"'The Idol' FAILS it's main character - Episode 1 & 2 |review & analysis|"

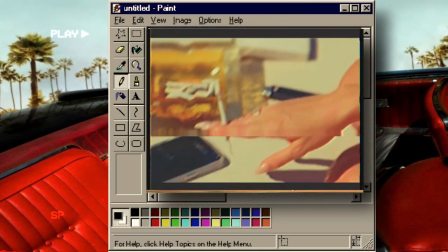The next day, Joss is being interviewed by Talia, she is wearing such an amazing outfit, like girl you look good kisses.
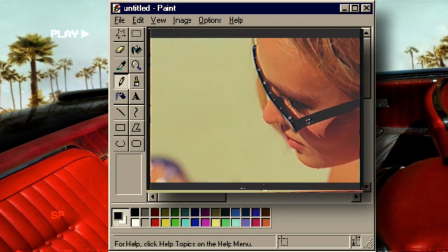Joss wears this pastel, purple, and pink. Perhaps in this scene Joss wants to be seen as innocent, and confident.
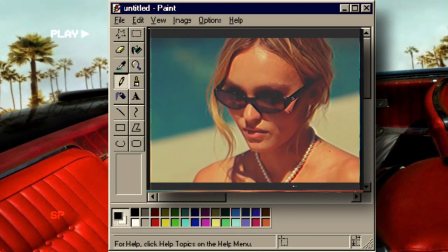The pink representing naivety and innocence, and the purple, confidence and royalty.
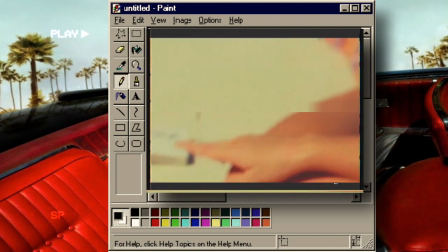This is Joss's way of retaining her good girl, innocent image, while also remaining confident in the midst of the situation at hand.
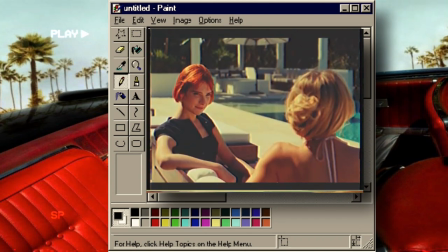I think combined together, this outfit choice represents her vulnerability during this interview.
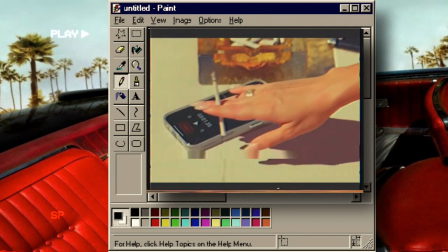When Joss is asked about her mother, she smokes a cigarette and ignores the question.
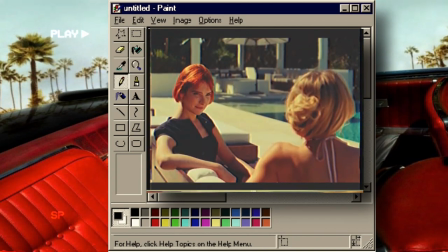Something I realized she does, a lot, when she is in any highly emotional situation, she smokes.
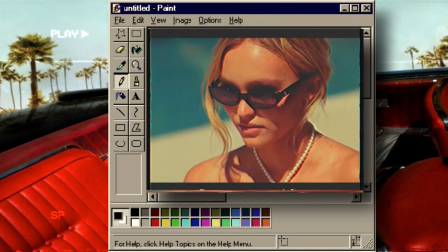Also Joss tends to wear sunglasses a lot, yes to protect her eyes from the sun, but also to stop anyone from seeing her cry, or, vulnerable.
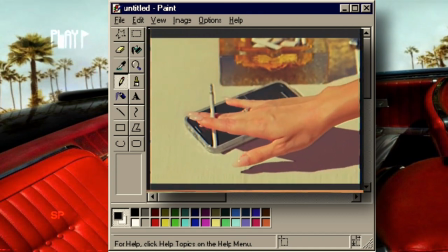During this interview, Jocelyn gets very vulnerable, but we don't see it because she has her shades on, all we see is a tear roll down her cheeks.
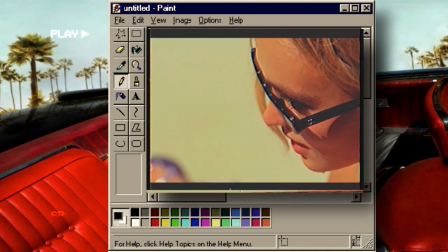She gets emotional talking about her mother, and the leak. Lily acted the fuck out of this scene.
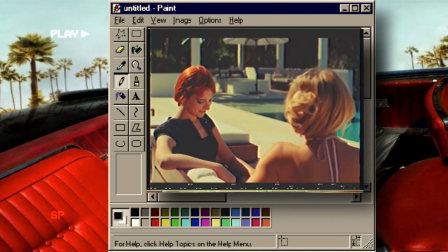Now we get one of the most disgusting and seriously alarming scenes from the show.
I hate his vibe.
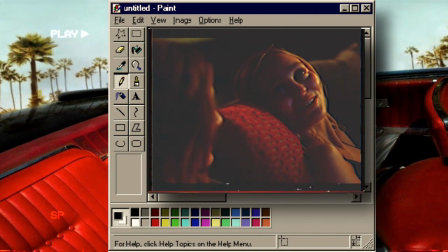Really? Yes! What's wrong with him? He's so rapey.
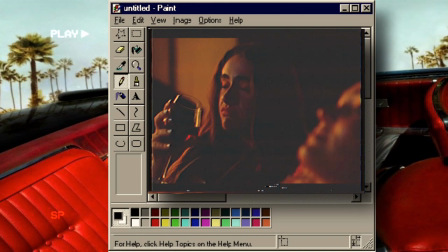Yeah, I kind of like that about him. Joss. No.
Gross. So disturbing. And I immediately wanted to switch off.
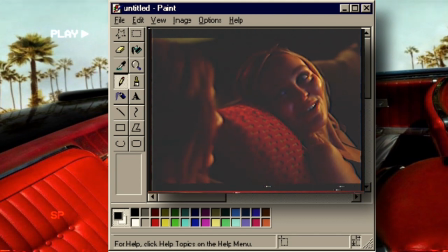Like please let us not glamorize rape and assault. Also this lets us know as an audience, that Joss is damaged, like seriously damaged,
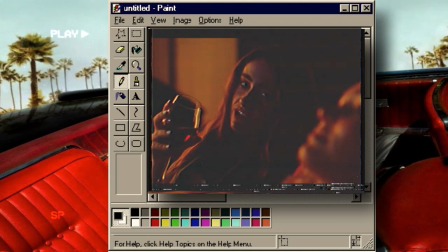no sane person fantasizes about rape, unless you are mentally sick or Sam Levinson.
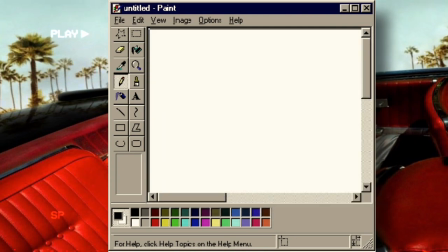Joss relishes in danger, and dangerous situations, and after getting a taste of that, sort of freedom, from Tedros, she wants more.
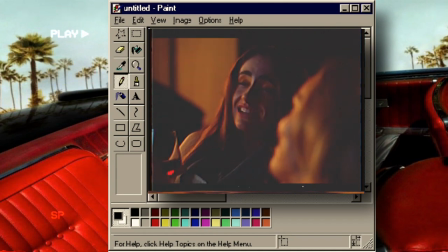Also, interesting thing, Leia is the only person I have seen, with euphoria, like makeup, showing how in this world she is out of place. She wants so badly to be a good friend to Jocelyn, so she never really puts her foot down, or calls her out,
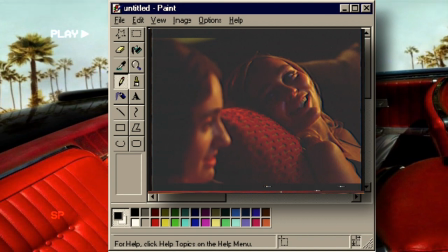instead of berating Jocelyn, on how foul her thought process is, she is just blandly offended.
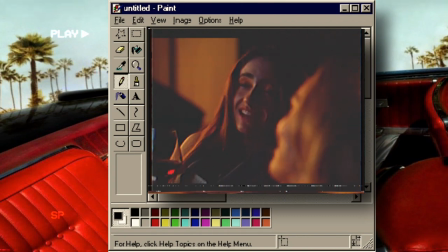When she should be a good friend, and call her out, she doesn't, because she wants Jocelyn to like, and trust her. One great thing about this scene is the dialogue feels genuine, the overuse of, like, and the breaks in speech feel realistic of a conversation between friends.
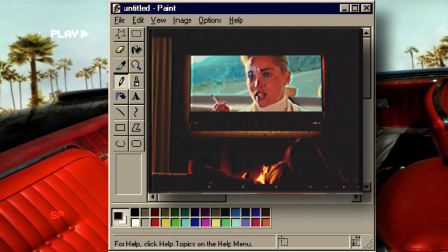What happens? She kills him.
Also they are watching Basic Instinct. Now I've never watched this, so I did a brief Google search.
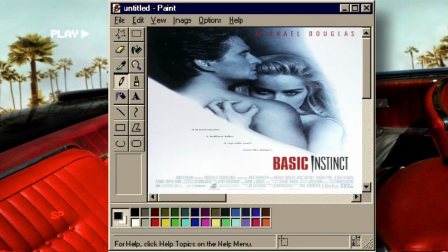So basically, the mysterious Catherine Tramiel, a beautiful crime novelist, becomes a suspect when she is linked to the brutal death of a rock star. Investigated by homicide detective Nick Curran, Catherine seduces him into an intense relationship. Meanwhile, the murder case becomes increasingly complicated, when more seemingly connected deaths occur,
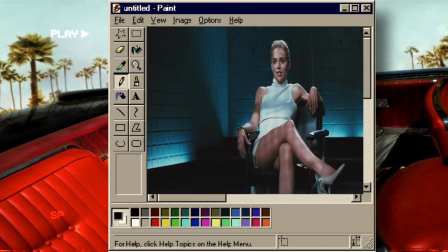and Nick's psychologist and lover, Beth Garner, appears to be another suspect. And Basic Instinct is sprinkled throughout the whole episode, so keep that in mind.
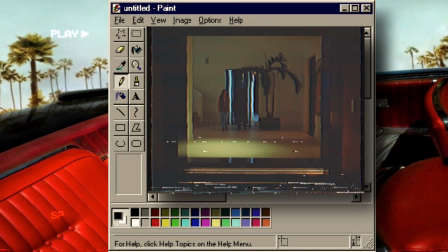Joss invites Tedros to her house, gross, but I have to say, I love the Tedros outfit.
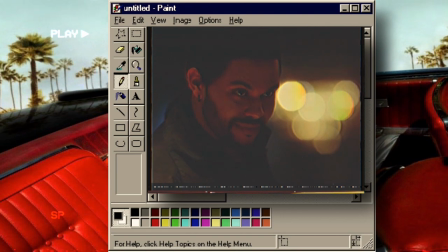Covered in black, representing his place in her life. The darkness that is about to come.
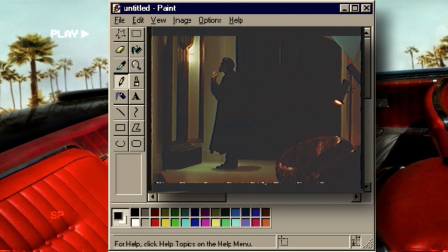Through this scene we just see how creepy, nasty, and weird Tedros is, through his mannerisms and actions.
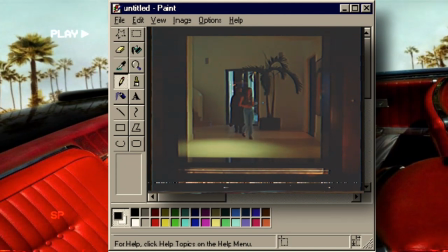He changes his face in the mirror, a look on how he is cultivating a different personality for Jocelyn.
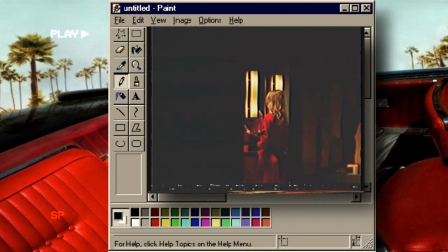They are both alike in the sense that they can easily adapt to a new face, in order to deceive onlookers.
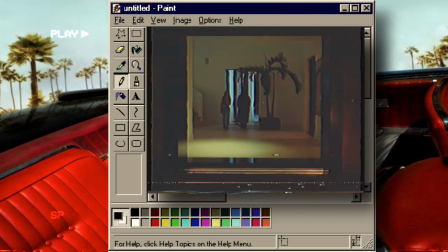Now who the hell thought this was a good scene idea?
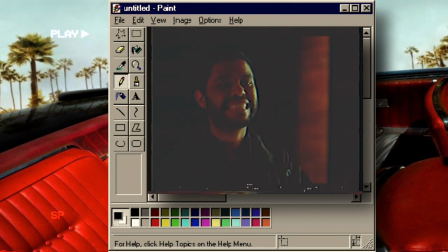Nasty. Just nasty, and it's not the first time.
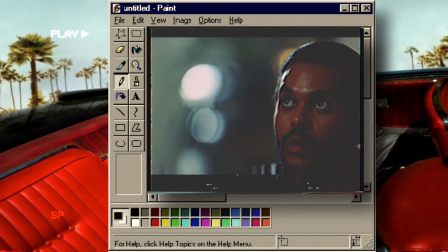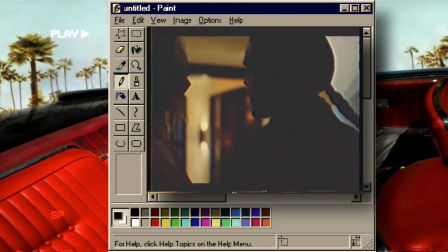When Tedros sees Joelm come down the stairs, he is in completely black, which usually means death, destruction, and evil.
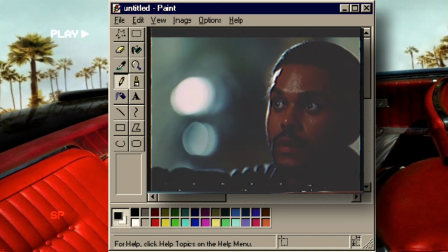She's in the light, in the clear, and when she grabs his hand she is in the darkness.
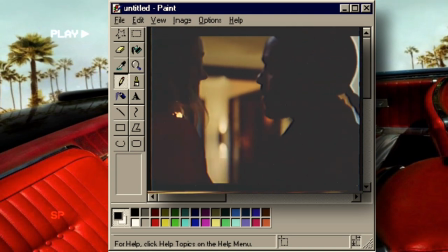Symbolic of her inviting the evil and dangerous into her life. Tedros seems Jocelyn in this light, and he is very intrigued by her.
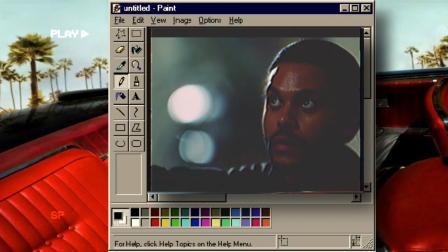The music playing is alluring, the same one played in the beginning. Except this time, Tedros is the one luring Jocelyn.
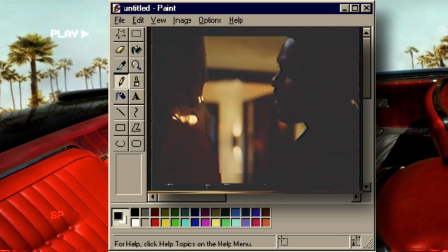Another reason is also because Jocelyn is seducing Tedros, luring him to help her.
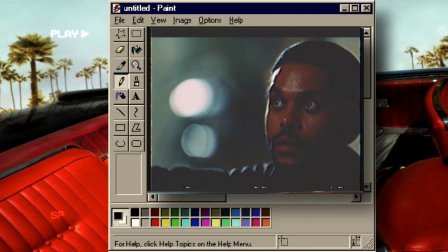The lure music reminds me of a mermaid song, a song mermaids were said to use in order to lure sailors to their destruction.
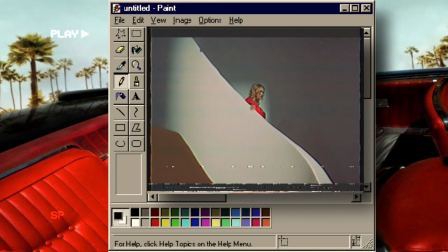Maybe in a sense, they are both luring each other to their ultimate destruction. Joss finds comfort in his darkness, cause maybe in a sense she feels understood.
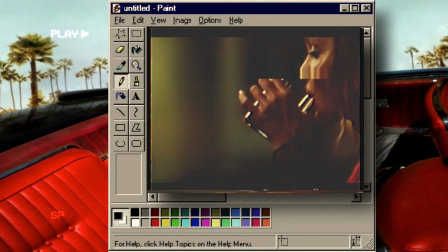Someone else understands her.
Cheers. Hey, Joss, you have to be up at 7 a.m. tomorrow.
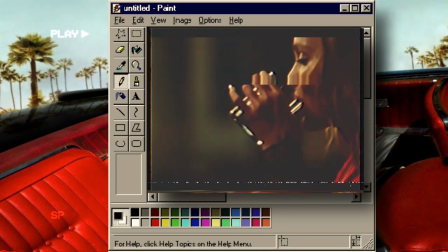Okay.
When Leia, her assistant, comes in while they're talking, the lure music is cut off.
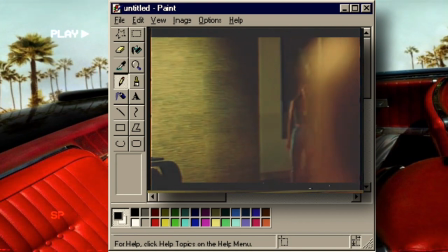This shows how Leia seems to be her only saving grace,
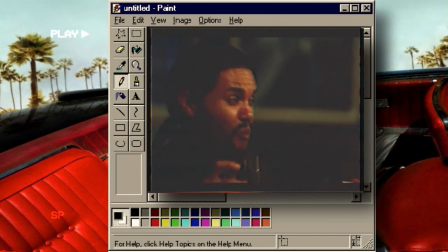being the only one who truly cares for Jocelyn, and the only one who can see how dangerous this situation is becoming.
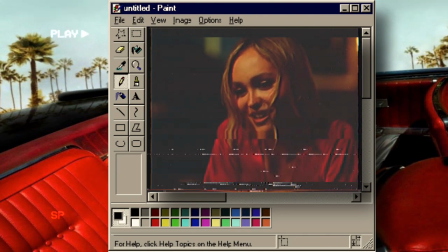Tedros is a cult leader, planting seeds of doubt already in Jocelyn's head, so she can slowly stop trusting her team. He is making her dependent on his opinion, all tricks a cult leader would have, to bring someone into their cult.
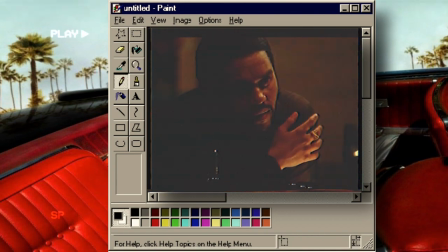Tedros does this well by seeming dangerous but inviting. Yes, his clothes and persona are dark, but he combats this by being soft, spoken, and listening to Joss, things he knows will get her interested in him. I know for a fact Diane is part of this cult, and just basically offered her friend,
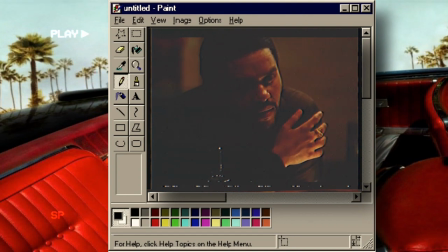to Tedros on a silver platter, and Diane knows how vulnerable Jocelyn is. At anyone's most vulnerable, it's so easy to take advantage of them. Something a lot of pop stars slash entertainers have gone through, being taken advantage of the most, when they are weak or vulnerable.
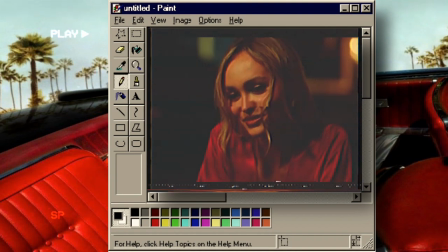Jocelyn takes Tedros to her home studio, to show him her new song, which in my opinion sounded really fucking good, but she doesn't believe in it.
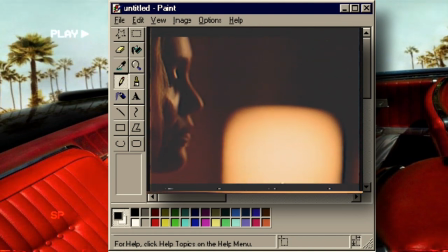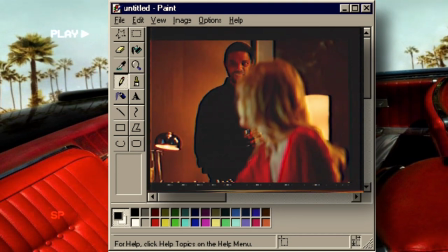I don't know, I feel like it's like too superficial or something.
Tedros seems to be the only person she openly talks to about her mother, well at least responds to.
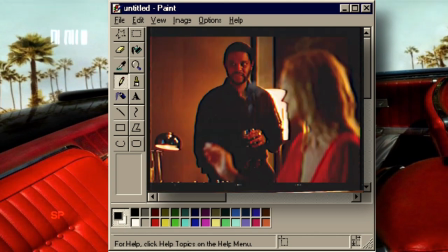Which is very interesting, because she a, just met him, b, she never talks or seems to want to, when it has anything to do with her mother.
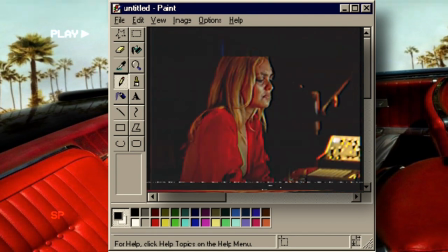This is supposed to show how she likes him because, he offers her a freedom she hadn't had in a long time.
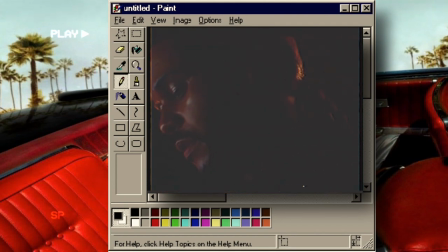Is this the first song you recorded after your mother? Yeah.
Tedros tells Jocelyn he likes the song, but does not believe she is a freak, so in order to do that, he does this weird, choking thing.
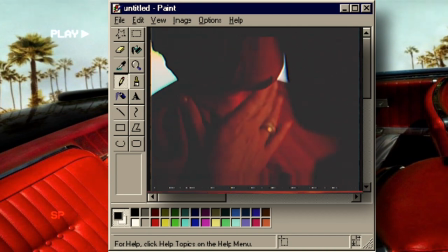Honestly, it was so uncomfortable to watch, but that shouldn't shock you, especially with who directed this.
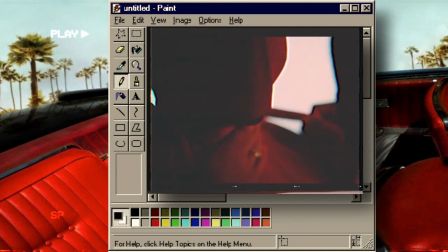He puts her red robe over her head, symbolic of the grip he has on her. He obviously can see the shit she's going through, and he is taking advantage of that.
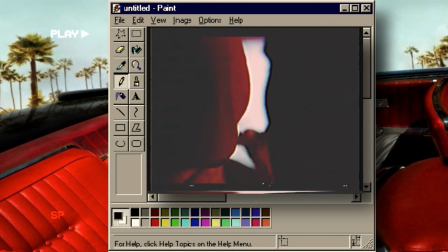He is making her dependent on him in many ways, emotionally, physically, and now musically.
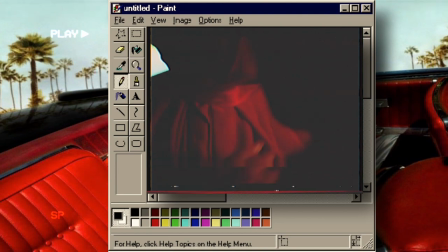He opens her up, literally and figuratively, to new dangerous experiences she's afraid to have. Tedros is obviously some sort of creepy, devilish dude, and Jocelyn only cares about fame. In the scene, he performs some sort of ritual on her, and finishes it off by saying, "Now you can sing."
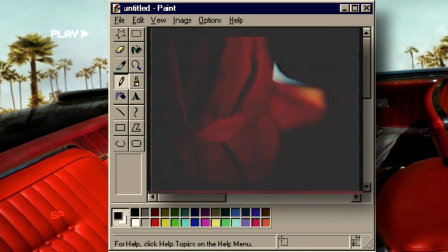This could also be seen as Joss selling her soul to the devil.
Now you can sing. Now you can sing.
I think this line is important, in the context of the show, because this is him setting her free from everything, and in a sense him opening up the floodgates of danger.
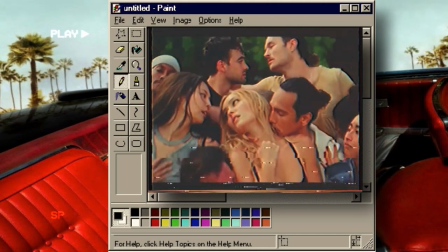The Idol episode 1 was a mess, but it was kinda camp at the same time. Abel cannot act though, but I will be seated for episode 2.
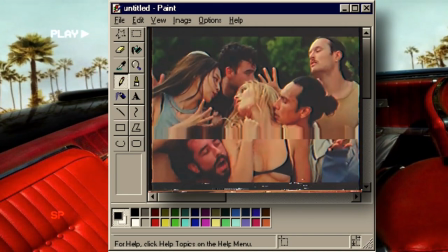I feel like a lot of people are just hating on Idol for no real reason, and the people who are hating on it for the right reason, I support and fully understand you.
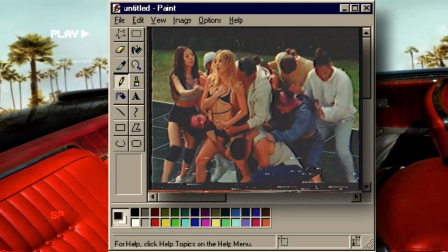I find a lot to hate on it for. In my opinion, I prefer Idol to Euphoria.
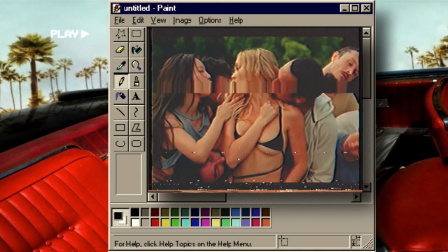I'm so tired of the relatable characters and just like you storylines.